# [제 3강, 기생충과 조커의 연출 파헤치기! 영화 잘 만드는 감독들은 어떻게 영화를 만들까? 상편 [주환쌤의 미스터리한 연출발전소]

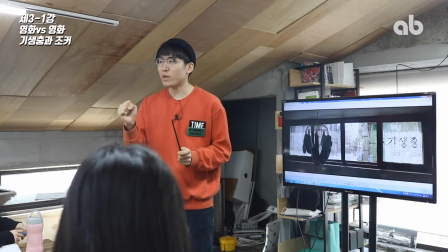(4:14)
영화의 테마가 하나는 계급, 하나는 예의 이거를 테마로 가지고 있다는 점,
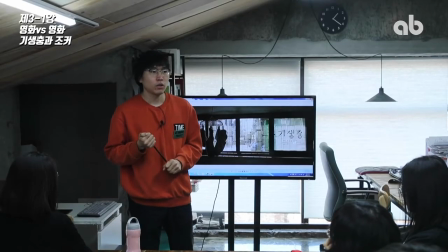(4:21)
둘 다 비슷한 부분이고 그 다음에 둘 다 영화에서 등장인물들을
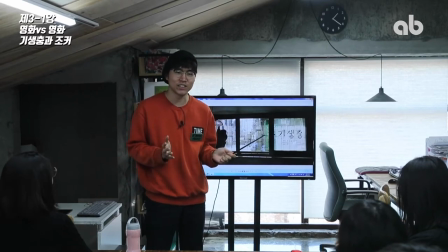(4:26)
얘네들을 옹호를 해야 되느냐 말아야 되느냐 라는 그런 논쟁거리를 불씨를 일으켜가지고 그리고 또 서로 간에 이야기를 막 하게 만들었던 그런 어떤 단초를 만든 그런 작품이기도 하죠.
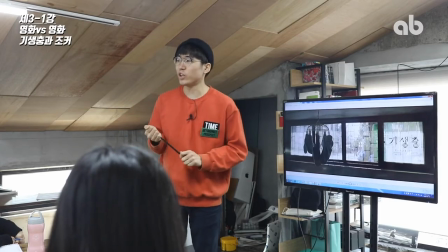(4:39)
그래서 그렇게 공통점이 많은 작품들인데 그 작품 두 개를 오늘 쌤은 뭘 보고 싶느냐.
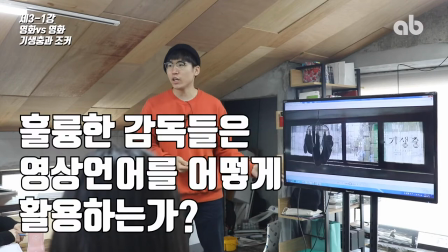(4:45)
그래서 이 훌륭한 작품을 만든 감독들이 영상 연출을 어떻게 쓰며 그 다음에 아까 말했던 그 변주,
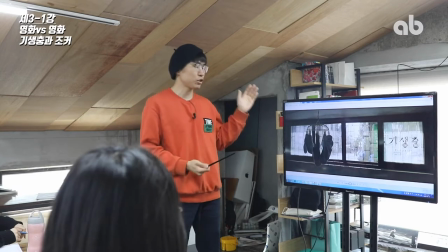(4:52)
변주를 어떻게 써가면서 이렇게 촬영을 하고 영상을 만들어야 되는가.
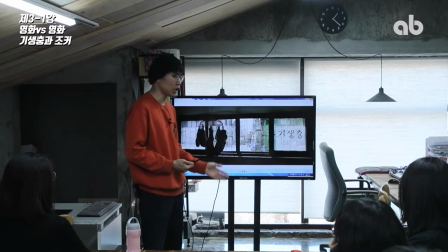(4:57)
그거를 한번 쭉 한번 보여주려고 해요. 그래서 기생충 먼저 보여주고 그 다음에 쪼커 이 순서대로 갈 건데 맨 처음 오프닝부터 해서 쭉쭉쭉 가보도록 하겠습니다.
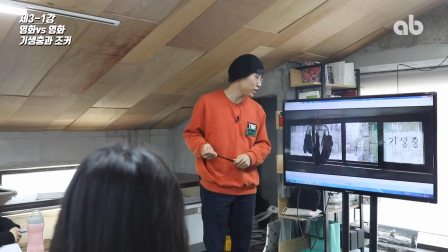(5:06)
기생충 맨 처음에 시작을 할 때는 이렇게 반지압방 배경에서 시작을 합니다.
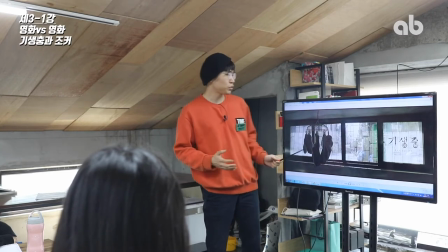(5:12)
일단은 배경 여기서 시작한다는 거는 작품이 진행되는 이야기가 이곳에서부터 시작된다는 걸 보여주는 거죠.
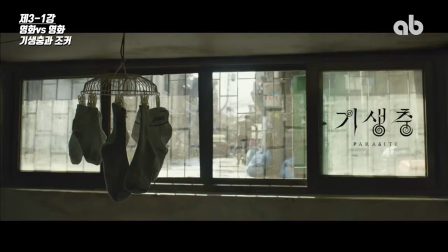(5:19)
배경을 보여주는 거예요. 여기서 이제 이 다음에 어떻게 되느냐 여기서 쭉 카메라를 아래로 내립니다.
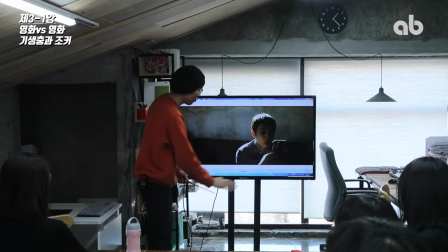(5:26)
펜 다운이라고 하는데 카메라 무브에 대한 이야기는 다음 시간에 할게요. 밑으로 이렇게 내려오면 우리 남자 주인공이 여기 핸드폰을 이렇게 하고 있습니다.
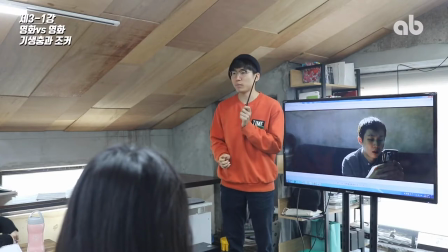(5:34)
여기에서 이제 요전에 얘기했던 법칙 하나 있죠.
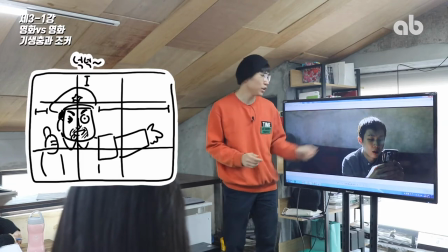(5:39)
3등분의 법칙. 3등분의 법칙이 이제 뭐였냐면 여기서 이렇게 3등분으로 이렇게
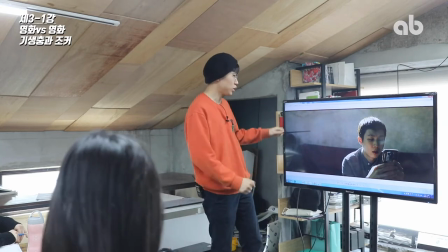(5:45)
나눠서 선 2개 끊고 선 2개 끊고 점 2개 있으면 그 선
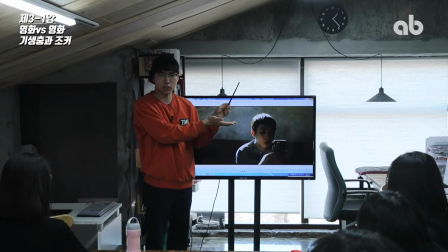(5:50)
위에 캐릭터가 위치해야 된다는 거였고 그 다음에 만약에 이쪽 아니면 이쪽에 위치한다면 시선이 이쪽을 향해야 된다라는 법칙을 그때 얘기를 했었죠. 근데 시작부터 벌써 지금 변주를 썼죠. 이거에는 이제 의미가 있어요.
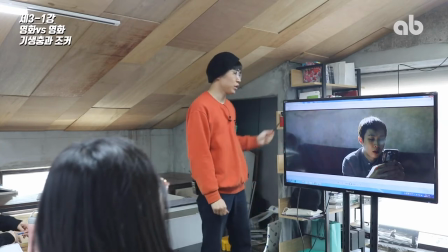(6:04)
여기에서.
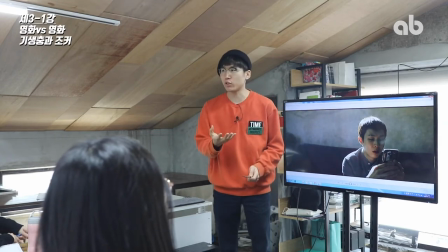(6:05)
일단은 이 캐릭터 상태를 약간 표현해주는 그런 건데 지금 보면 시선은 이쪽으로 향해 있는데 이쪽이 이만큼 비어있어.
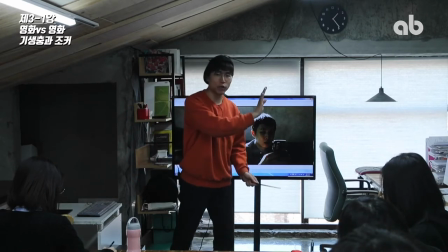(6:14)
그러면 이 캐릭터의 상태는 제가 뭔가 이렇게 가로막혀 있고 이쪽을 보고 있다면 앞쪽에 환이 보이잖아.
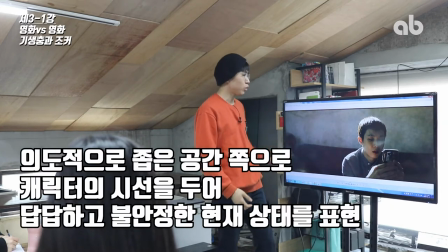(6:21)
자기가 보이는 앞쪽에 환이 보이는 거잖아. 근데 오히려 뒤쪽이 있고 앞쪽이 막혀있다라는 거는 이 캐릭터의 상태를 지금 보여주는 거죠.
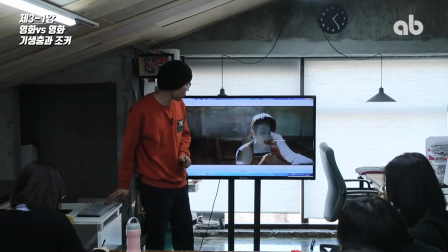(6:28)
위치랑 상태 여기에서 다음 씬이 뭘로 들어가냐면 이 캐릭터가 보고 있는 핸드폰으로 합니다 지금
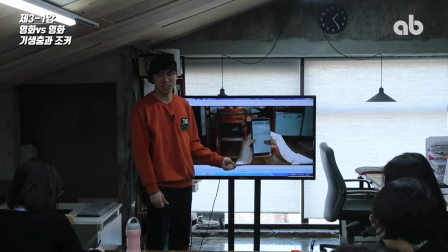(6:37)
이 집 가족들이 시작부터 기생을 하는데 위에 있는 윗집 집주인 아주머니의
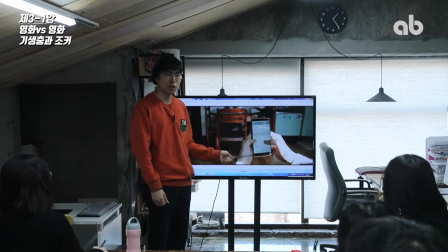(6:45)
와이파이를 끌어다가 쓰는데 와이파이 비번을 바꿔놓으셔서 와이파이를 못 쓰는 상황이에요 아까 얘기했던 삼눈분의
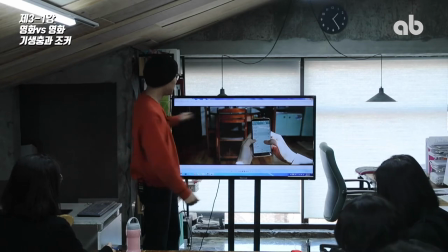(6:53)
법칙을 딱 지켜가지고 지금 보면 이 위치에 딱 있죠 지금 시네마스코프로 비율로 찍어가지고 2.35대1 비율로 찍었는데
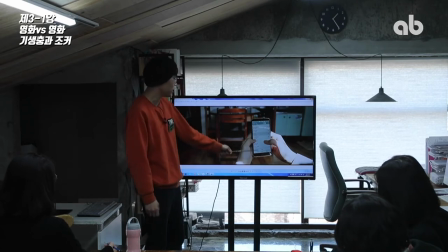(7:01)
정확하게 3등분 나눠가지고 이 위치에 폰을 딱 위치를 시켜놨죠.
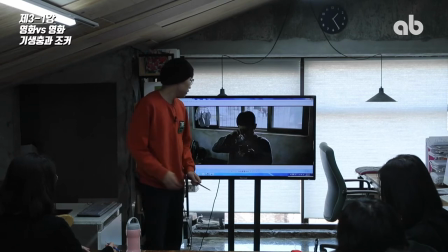(7:06)
그 다음에 다시 여기 남자 주인공으로 다시 또 돌아갑니다. 주인공이 이제 아 와이파이 바꿨나 봐 하면서 딱 일어난 다음에 앞으로 움직이는데 앞으로 움직이면서 카메라가 동시에 뒤로 이렇게 움직여요.
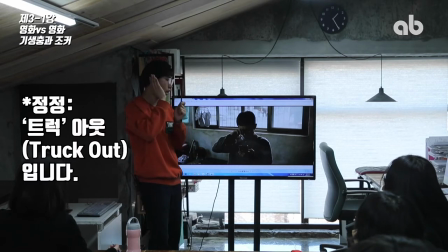(7:20)
그러니까 이렇게 트랙 아웃하는 거죠.
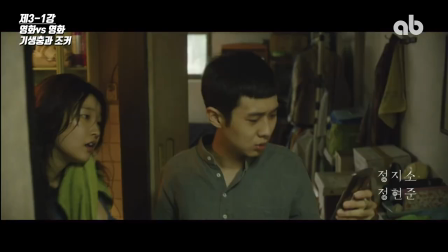(7:22)
그래서 앞으로 가면서 화장실을 딱 지나면서 여기 동생, 여동생 딱 등장을 하고 이 친구는 프레임 아웃하고 이게 소개시켜주는 단계인 거죠.
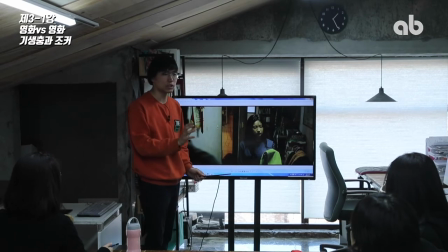(7:31)
이게 카메라 배경 보여주고 그다음에 메인 캐릭터 보여주고 그다음에 등장하는 등장인물들을 차차차 이렇게 순서대로 보여주는 방식으로 지금 들어가는 거예요.
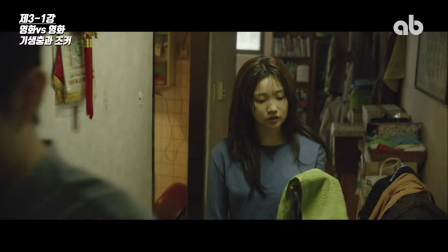(7:39)
그다음에 여동생이 이 사이에 방 안으로 들어가요. 그리고 여기서 남자 주인공이 이렇게 옆으로 와서 엄마랑 그다음에 아버지를 보여주죠.
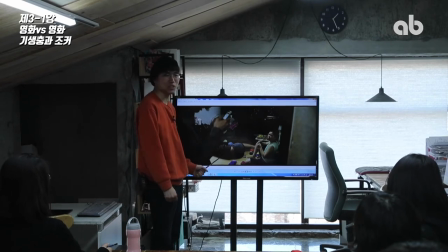(7:48)
아버지는 우리가 다 알고 있었지. 송강호지. 송강호인데 재미있는 점은 뭐냐면 시작부터 송강호가 딱 안 나와요.
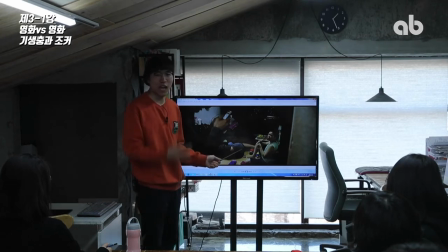(7:53)
맨 처음에 엉덩이부터 등장을 합니다. 우리는 송강호는 하면 다 알잖아. 다 아는 배우고 우리가 이미 송강호가 아버지 역할을 하는 걸 알잖아.
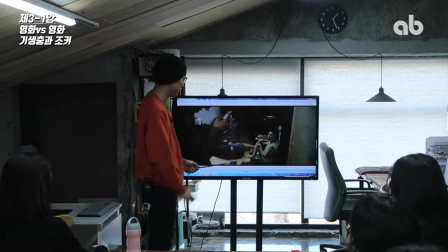(8:01)
봉준호가 여기에서 약간 유머를 여기다가 넣는 거죠. 지금 송강호가 첫 등장을 했는데 엉덩이부터 나오고 있습니다.
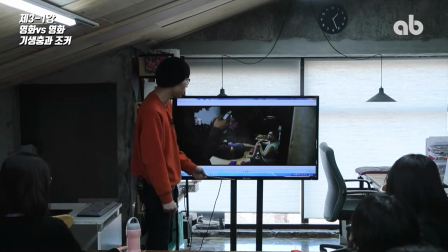(8:10)
하면서 그리고 두 캐릭터를 등장을 할 때 보면 여기에 이렇게 그리고 남자
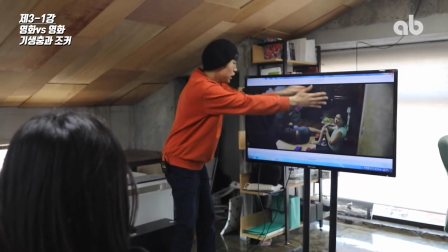(8:16)
주인공 이렇게 해가지고 여기 이렇게 프레임이 있으면 프레임 안에다가 프레임을 또 이렇게 만들었죠.